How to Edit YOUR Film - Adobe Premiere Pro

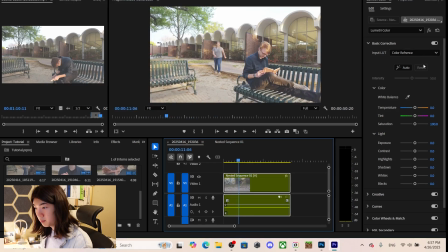1496s
This scene was a bit brighter, so I'm going to undo that, and we're going to try exporting this scene instead.
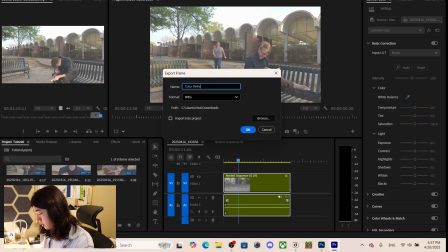1504s
So color reference 2. And we're gonna try doing the same thing.
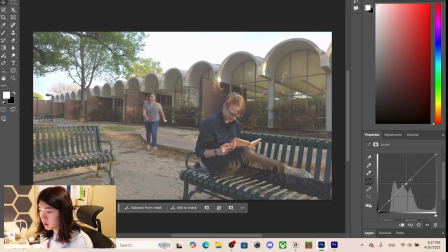1510s
So curves, we want to make our 3 points on the bell curve.
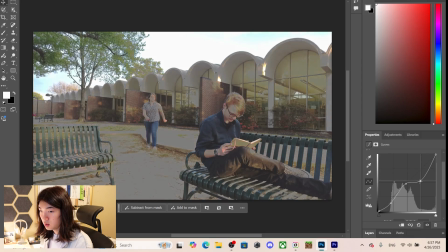1517s
We want to make the darks darker. We want to make the brights not too bright one here.
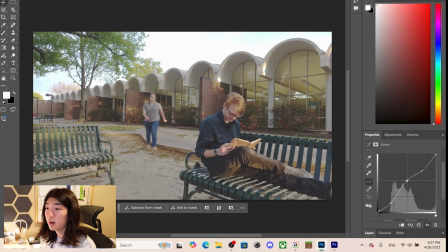1524s
The mid-tone is kind of where we get our vibrance from, so we want to increase that. Maybe lower our brightness just a tad. Yeah, I think that looks good. Okay, so now we're going to go back to adjustments.
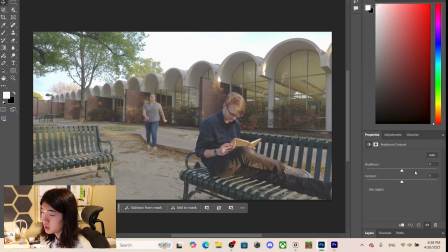1538s
We're going to go to brightness, contrast, and you can, choose these adjustments as much as you want. These are the ones that I prefer. Contrast, let's increase that to 22 is good. And then hue and saturation, we're gonna increase the saturation just a smidge.
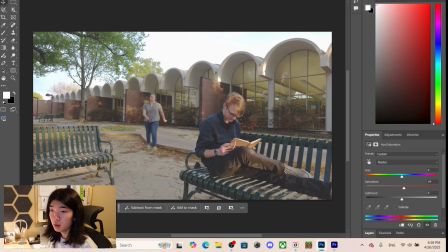1557s
And there we have it. This looks a lot better. Remember, it's the cube file, not the 3DL or any other file.
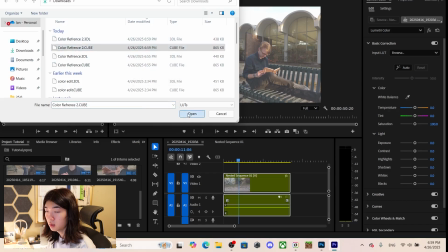1562s
We want the cube file. Open this.
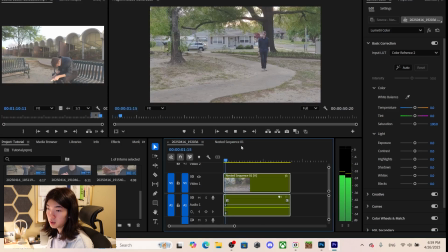1566s
And now our entire film looks a lot brighter, looks a lot more vibrant, looks a lot more alive.
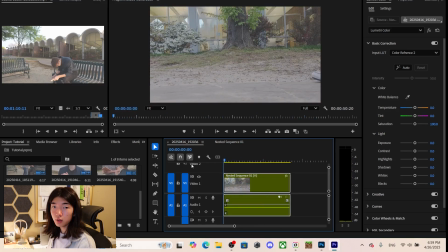1574s
And that's it. We successfully took a bunch of raw clips, we cut them up, we assembled them, we made cuts and transitions,
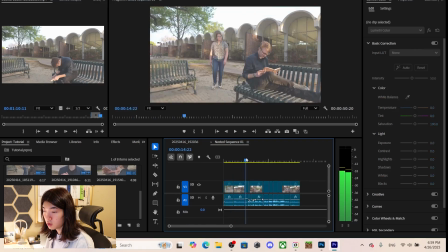1584s
we did a bunch of audio stuff to make sure everything sounds right, and then we made it look pretty through color.
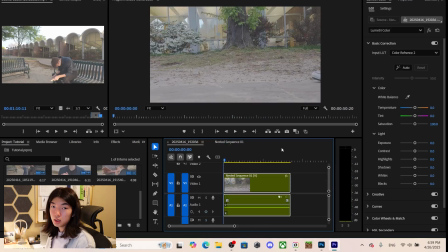1593s
And that is my entire process in editing a film. Thank you for watching this. I hope you learned something useful and that you can take this and edit films and videos yourself. And yeah, thank you for watching.